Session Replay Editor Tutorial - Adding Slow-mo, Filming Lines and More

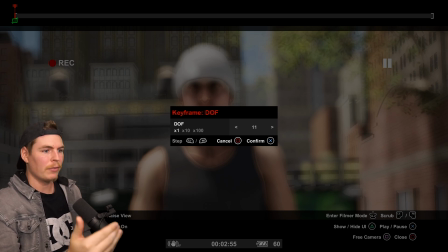746s
So we're a little bit further away from our subject, which means that we have to raise this number up until he becomes in focus. So that's going to take a little while, and it should be roughly here.
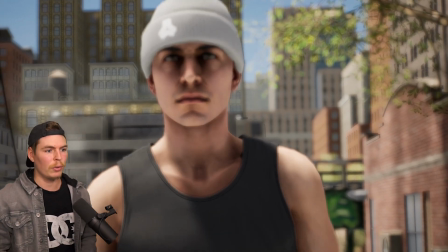757s
So now Tommy is in focus, but the background is still blurry. And if we were to move closer, he's no longer in focus because that focus point actually moved with the camera.
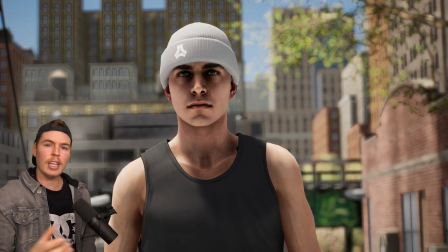765s
And when we move back, he becomes in that focus spotlight. Think of it like a spotlight. You're kind of just moving the spotlight around.
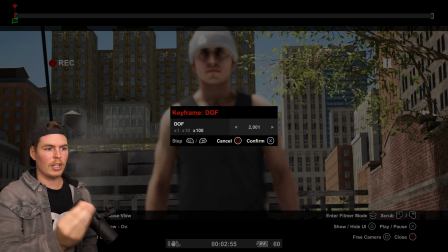771s
So if we start raising this number all the way up, our focus point is going to be more on the back now. So everything closer to the camera is blurry.
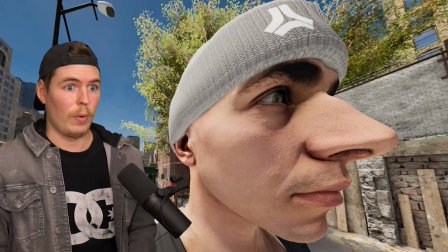777s
Everything further back is not. It's in focus. I don't know why I did this, but you guys now have to live with this in your nightmares.
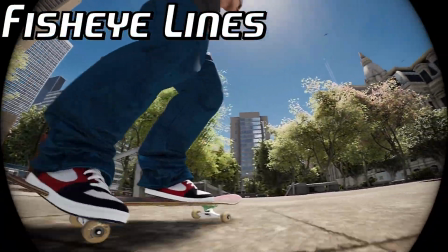782s
All right, moving on to filming a line. And I have my clip all ready to go. And this line happens to be a historical challenge.
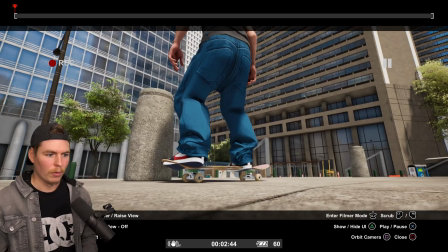789s
So just like filming long lens, I do have a trick for filming lines. We're not gonna be using free cam, we're gonna be using the orbit camera.
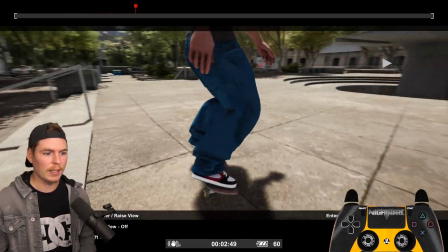796s
So what this does is it actually follows the skater, and you can actually orbit around the skater. You can set it as far back as you want, but you're always gonna orbit around and it's gonna follow.
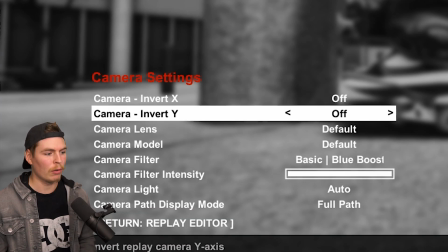804s
So I'm gonna get my fisheye lens so we know how close I can be to the skater the entire time.
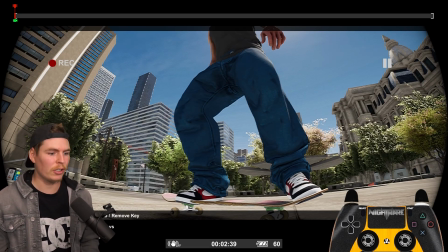809s
So I'm gonna set my first keyframe. It's not actually gonna start looking like this, but for now it is.
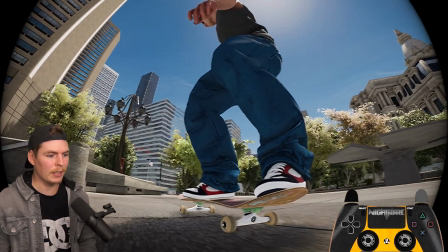814s
And this method is the perfect way to keep the speed consistent with the filmer so that you're always like in
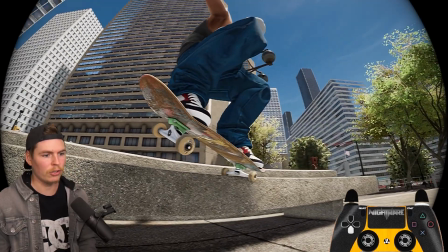819s
the right spot at the right time without having to like speed up or slow down the camera.
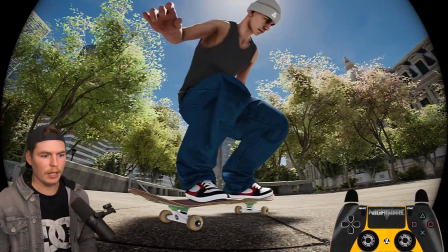824s
So we're just gonna set all the rough keyframes based on like what tricks we're doing. So right here, we're doing the nollie back heel.
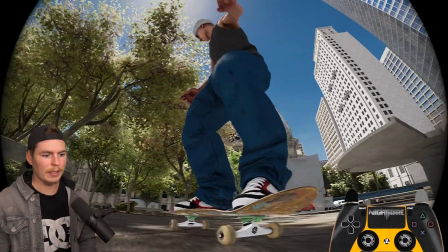830s
I wanna be roughly here, maybe be on this side by the time he gets here. Now we're getting to the stairs part here, and I kind of wanna slow down.
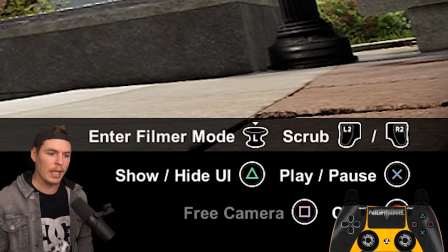837s
So I'm gonna actually press square and we're gonna go to free cam for this one. I want to start slowing down here.
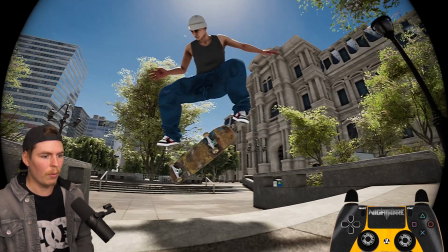844s
So roughly here is where I want to like almost be completely stopped.
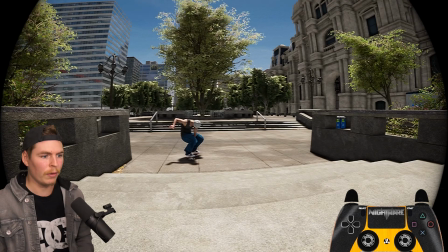848s
And then as he goes down the set, I want to start slowly going forwards too. And there's another trick after this right here, the ollie up.
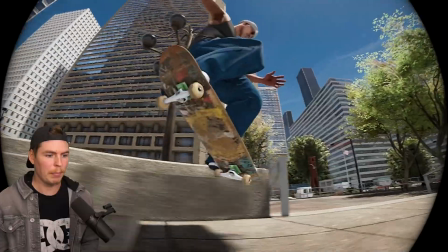856s
I'll show you hard cut camera angles in a little bit. But now let's see the rough draft of what we just filmed.
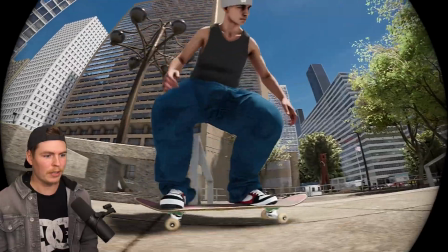860s
So like the entire time, the camera is going to like stay perfectly. Oh, moved a little bit too fast there.
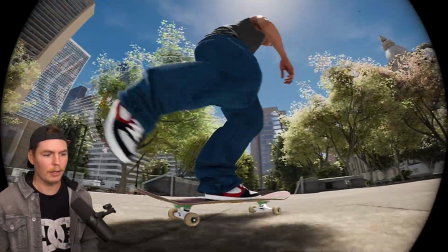866s
So just delete a keyframe. There we go. It's going to stay perfectly in time with the skater.
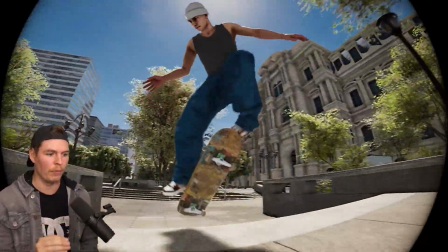870s
Now we just got to go back and adjust all those now that we have the timing perfect. So what I was saying at the start, I don't want my clip to start like that.
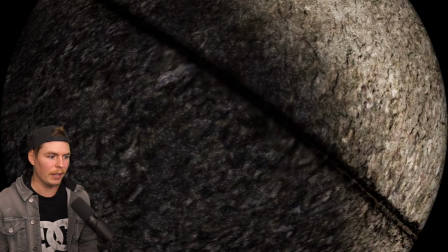877s
I wanted to start from like this, like something like this, and then have it like pan up to the skater.
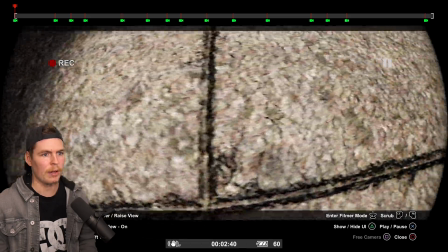882s
And actually, maybe this first clip will be on the other side of the board. So up here.
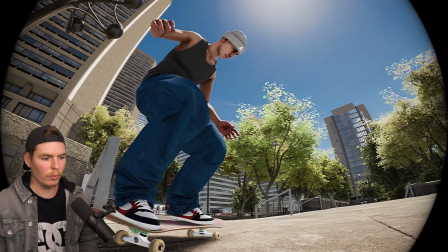887s
Okay, so the first part is done. We got our angles right, and we just gotta lower the camera just a little bit when it gets to this point so we can still see the landing.
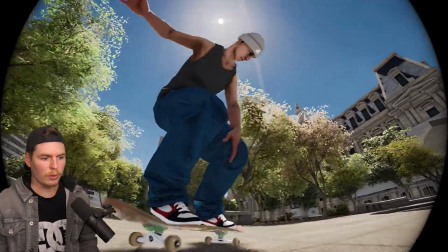896s
For this nollie back heel, I wanna rotate sort of with them, but not as fast.
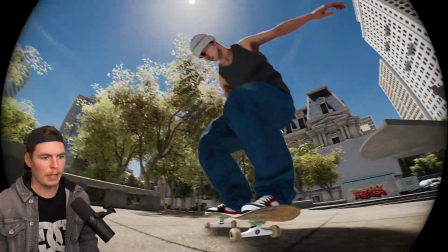901s
And then make sure the landing is in frame. We got the nollie back heel. It's all in frame. A little bit too close there.
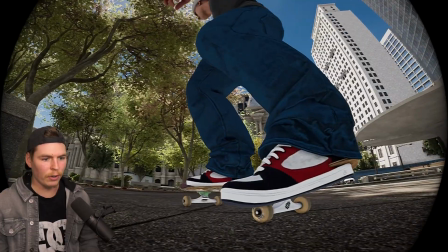907s
So we're gonna set a keyframe a little tiny bit further, an extra one. And the rest after this aren't too bad.
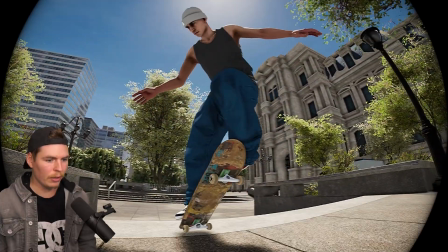913s
We're gonna have to edit right about here though. I just don't like how it goes up a little bit.
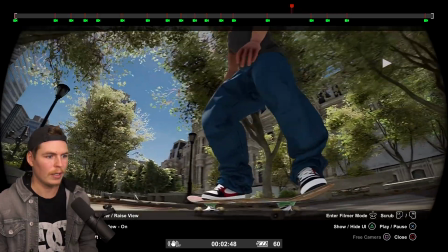917s
And I kind of want it to go down more at the end. So like that.
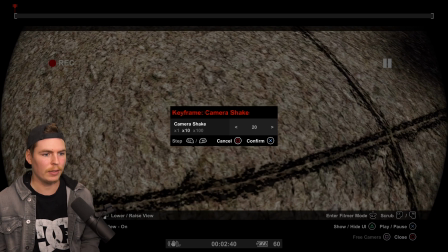923s
Add a little bit of camera shake to this thing. So we'll add 20 since he's moving.
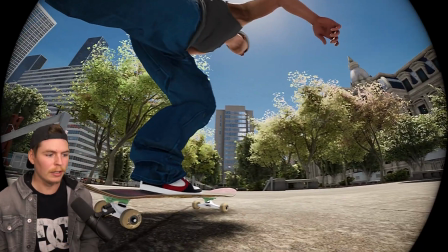927s
And I think right here, when the skater pushes, I'm gonna add a little bit of extra camera shake because the filmer's gonna be pushing too.
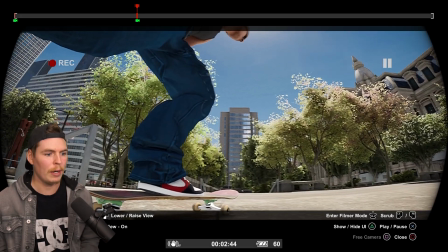934s
Set a normal keyframe, and then we're gonna have it like shake quite a bit when he pushes between here.
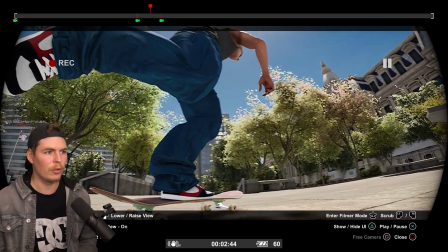940s
So I'm gonna do the same method as I do for slow-mo, just set both the exact same.
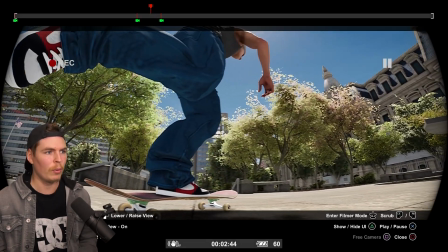945s
So this one's set to 20 and this one's set to 20. And then right in the middle when he pushes, I'm gonna add maybe a 50 so it goes quickly.
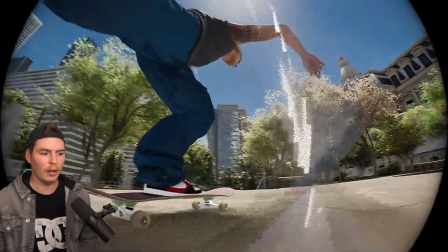953s
So it's like, there we go. You see that little bump? It's like my camera guy is pushing to try to keep up.
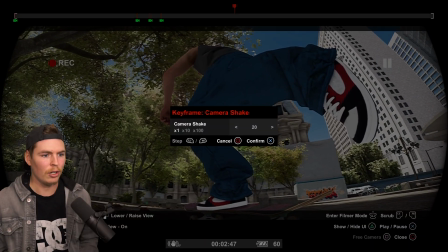959s
Maybe we'll do it again right here because they're starting to speed up.
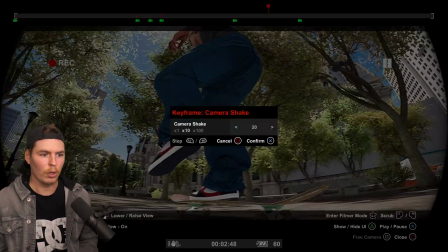963s
Between here and here, maybe that's when more camera shake is gonna happen because they're starting to like pick up a lot more speed.
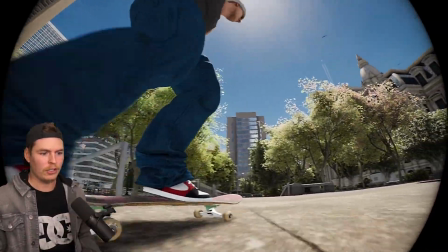969s
So that's pretty much the basics of filming a line and just like keeping everything in perfect time, adding some style,
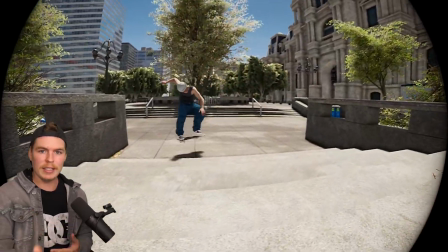976s
some camera movement, making sure like the camera guy's not jumping too fast forward or lagging too far behind.
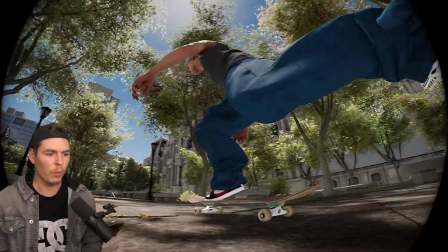982s
But now that we got that, we want to do a hard cut right here. So like, what if we got here, but we didn't want to use this camera angle right there?
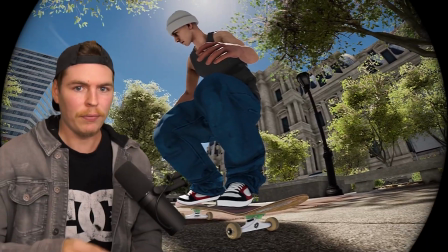990s
So like for this trick right here, we wanted like a fisheye over the stairs and follow to the other set.